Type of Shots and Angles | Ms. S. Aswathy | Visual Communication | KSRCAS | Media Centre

Hi, this is Aswathy, Assistant Professor, Department of Visual Communication, KSR College of Arts and Science. Today I am going to be talking about different types of shots and angles. Basically, we have to know what is a shot. Shot is a single frame which is taken when a camera is on and off. This whatever is captured between this period of time is called a shot. A collection of shots creates a scene. A scene is something which happens in a single setting. Okay, for example, if you are taking a video of a vendor selling vegetable to some people, it is basically a scene which is happening in the particular setup. The setup is the market where the scene is happening. Then a collection of scene is called a sequence. Sequence is the continuous scenes which take place in a coherent content. Okay, a collection of sequence forms a film. So this is a basic structure how the film process is happening.
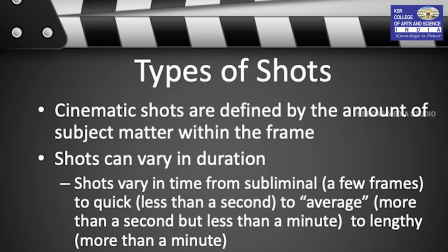[1:07]
Okay, so we will start from different types of shots. Shot as a cinematic shot are defined as the amount of subject matter which is visible within a frame. So every frame gives us a lot of information. So different types of shots can give you different amount of information. The different types of shots are classified based on the subject matter which is visible inside a frame. The length of a frame can vary from a few frames or few seconds, and it can be a minute or more than that.
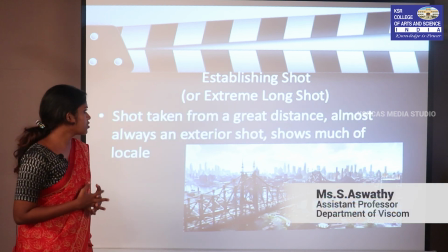[1:36]
First, we will be talking about establishing shot, which is also known as extreme long shot.
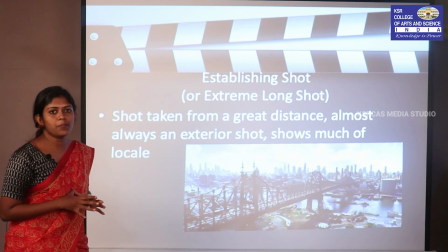[1:42]
The extreme long shot gives us a idea about the setup where the scene is happening.
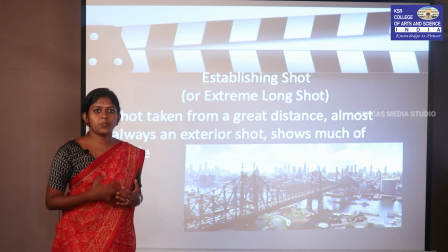[1:48]
A large amount of information about the setting is given here.
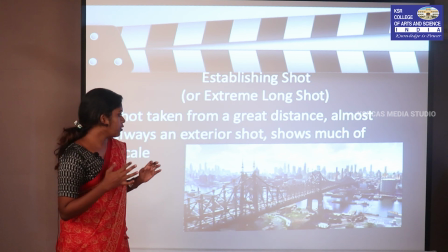[1:53]
For example, if you see this image, you can see a great amount of details in the image. The setup, the kind of ambience or what are all there present in the scene is available in this shot.
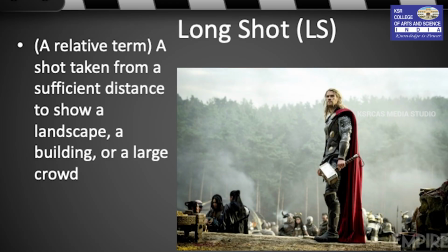[2:07]
Okay. Next type of shot is long shot. In this, basically, if we are talking about a subject, head to toe of a subject is visible,
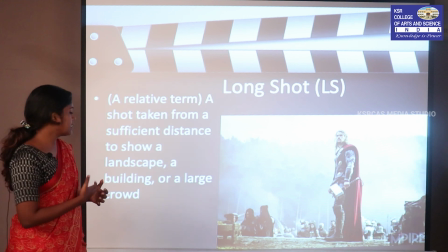[2:16]
or a crowd or a large buildings and landscapes are also visible in this type of shot.
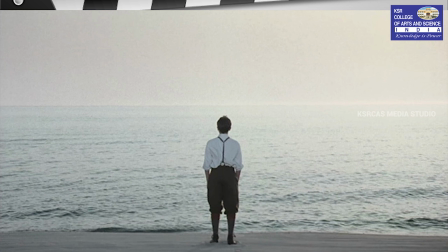[2:21]
This is another example of a long shot. If you talk about this image, you can see that entire human being is visible, and there is a great detail about the background is given.
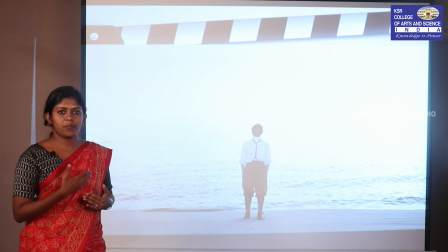[2:30]
You know where the subject is standing, from where he is facing the frame or the crowd.
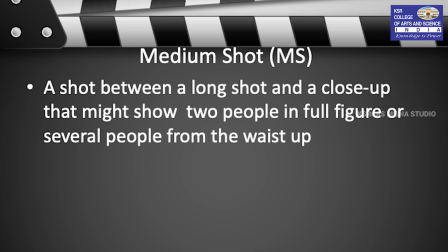[2:36]
Next type of shot is called medium shot. Medium shot is something which is between a long shot and a close-up shot. It basically covers from head to waist level of the subject. It gives more details about the emotion which the subject is going through.
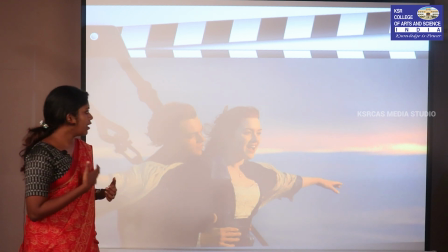[2:52]
If we see this image from Titanic, it shows the the emotions of the subject.
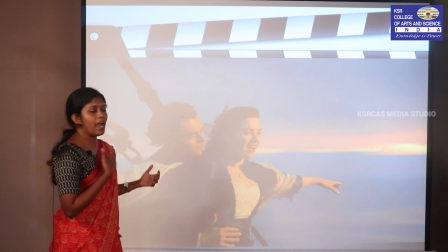[3:00]
They are having some peaceful environment,
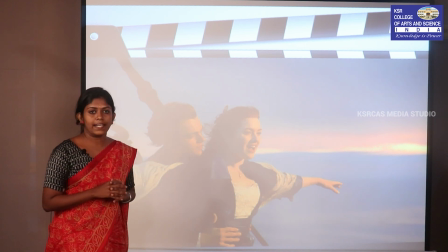[3:04]
and you can also have a little detail about the setting or the setup where the scene is happening.
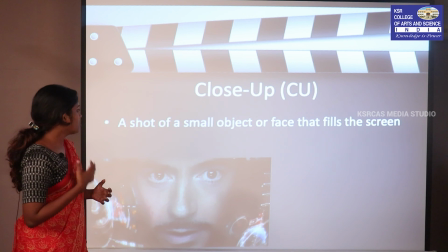[3:11]
Next type of shot is called close-up shot. A shot of a smaller object or face that tries to fill the frame.
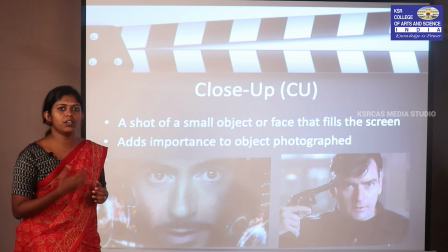[3:18]
Basically, this type of shot is filled with the face of the subject or the object which we are trying to cover.
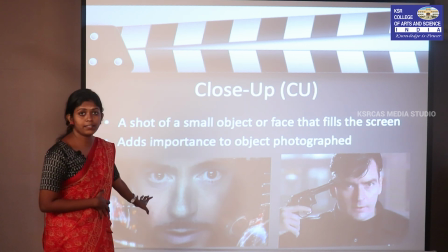[3:25]
If we see this image, the subject is fully filled in the frame and his emotion is visible clearly in this type of frame.
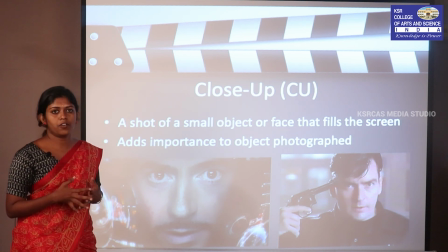[3:33]
Next, that's also another example. He is trying to convey some kind of emotion. Next, we are going to talk about extreme close-up shot.
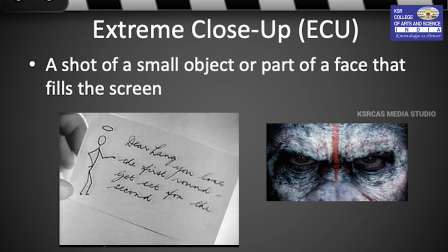[3:41]
As we see in this first image, we can see that a small sticky note is being emphasized.
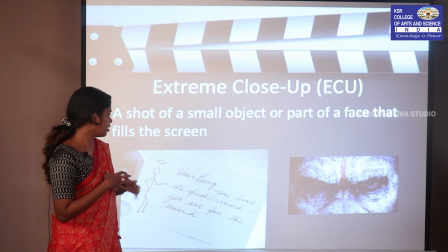[3:47]
Here they tried to show the content which is available in the notes.
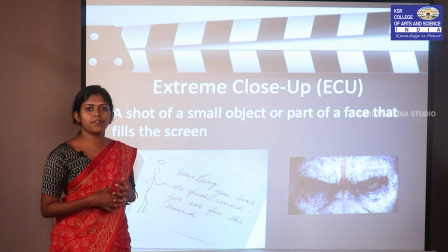[3:52]
If we go to the second image, it's tried to show the features of some human being which is trying to convey some kind of emotion. So basically, this kind of shot is very important when we are trying to convey extreme emotions or trying to amplify some features of a subject.